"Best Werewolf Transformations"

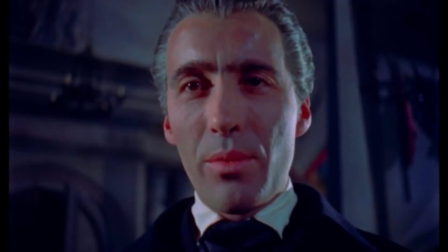I bid you welcome. I welcome you to my house. Welcome to my house.
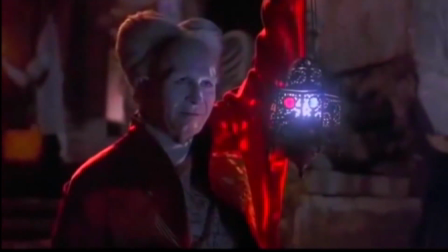Welcome to my home.
Hello horror hounds and welcome to my horror house. A couple of weeks ago one of you lovely YouTubers Ray D suggested that I might do a top five werewolf transformations and I've been thinking about it ever since because it was a fantastic suggestion and rather than try and smush it into a five and rank them i'd like to talk a little bit more loosely about what i think are some of the best werewolf transformations some that are my favorites compare and contrast a few of them my tastes run more to the practical effects end of the spectrum rather than cg i don't think we've quite got to the point where 100 cg transformations have the heft and physicality required but I'll be giving some CG examples here. So with thanks to Ray I want to kick off by talking about an
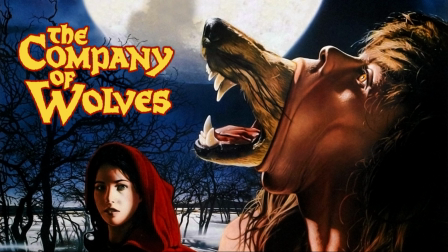underappreciated werewolf movie A Company of Wolves.
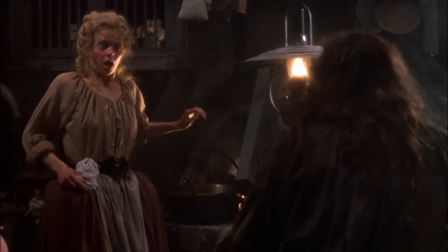It's a Neil Jordan film and it's based on the short some of the short stories of Angela Carter.
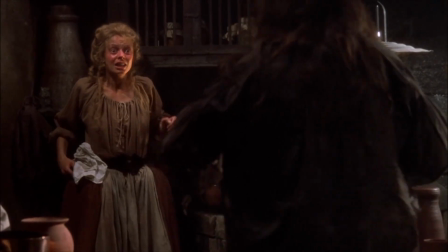It's a little bit of a portmanteau film. Lots of little short stories and overarching stories so there are lots of opportunities to
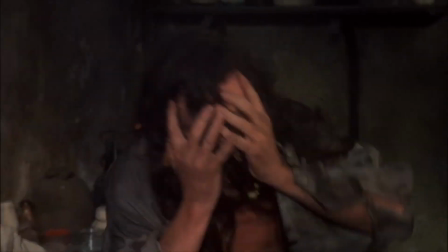have different kinds of werewolves and different kinds of werewolf transformations.
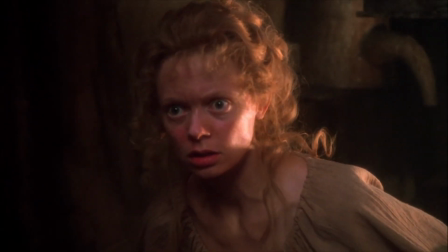Two transformations in A Company of Wolves which are most striking to me are the ones where the
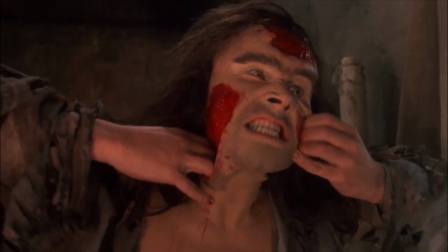beast literally has to rip out of the human or
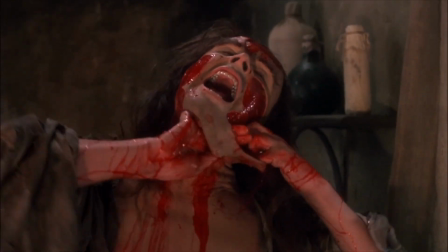the human has to sort of tear themselves away from the beast that's within
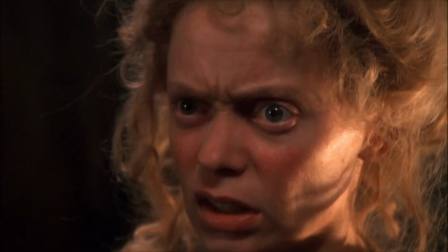so you have the fantastic very striking image that's been used quite a
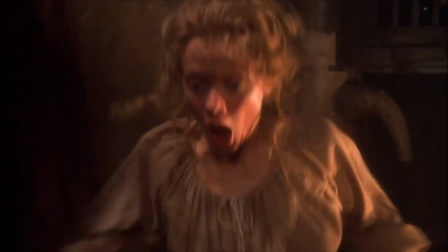few times since of Stephen Ray literally tearing the skin off
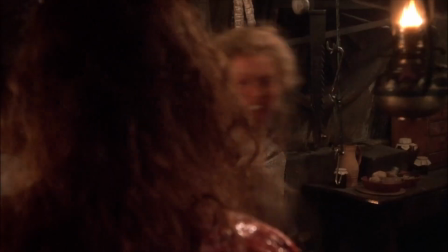of his face and off of his body so that the wolf can emerge and
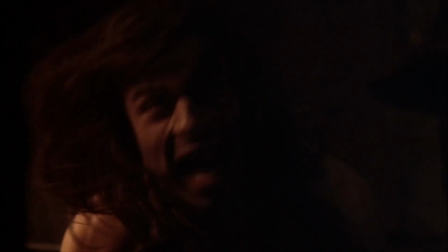then later on the the character of the man whose eyebrows meet in the middle
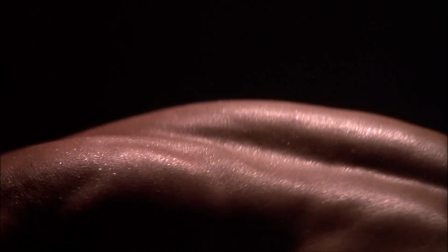writhing around in front of the fire getting more and more her suit until
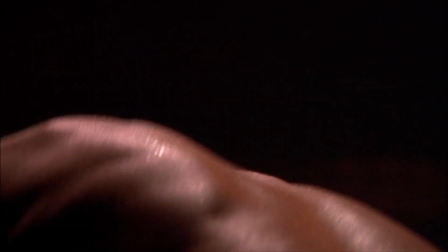the wolf literally pushes its way out from inside.
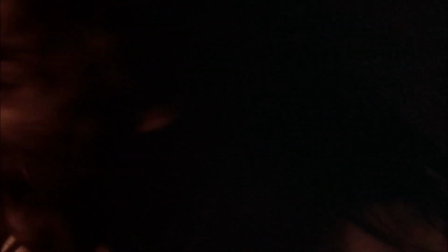Practical effects like this,
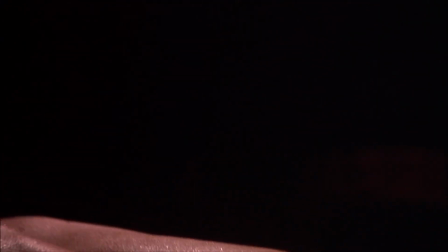even if it's just adding some layers of hair onto an actor's back while they're contorting and writhing in front of a fire,
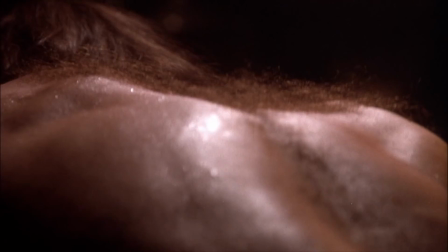is something physical, something that's really there for an actor to work with.
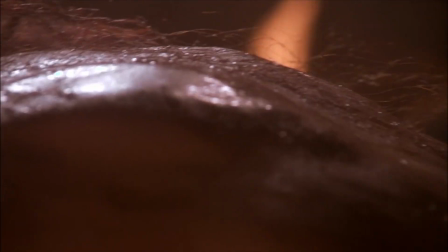I do think that once both of these transformations go 100% practical into the
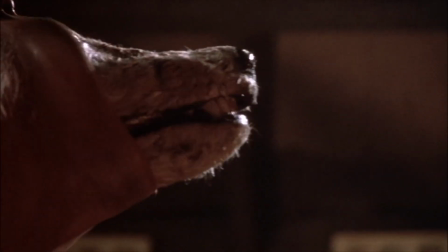puppetry element, the effect is lessened somewhat,
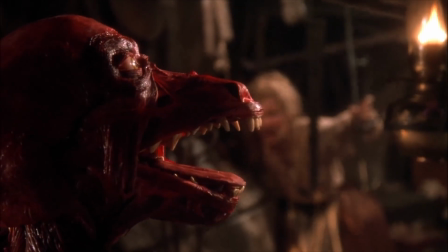but I'm a strong believer that if you buy the human performance well enough,
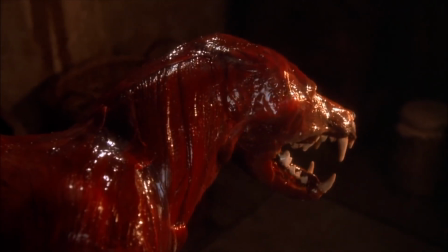you can transfer the emotions into the puppet by the final stage.
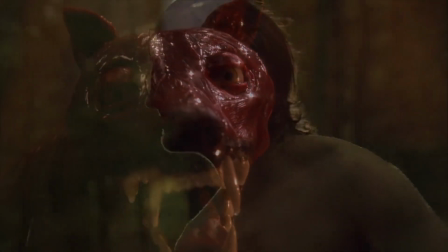Compare that to a similar transformation in the TV series Hemlock Grove which is
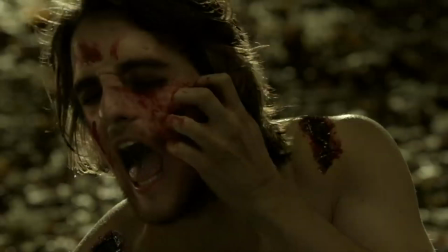all CG but again takes its cues I think from these transformations in A Company of Wars.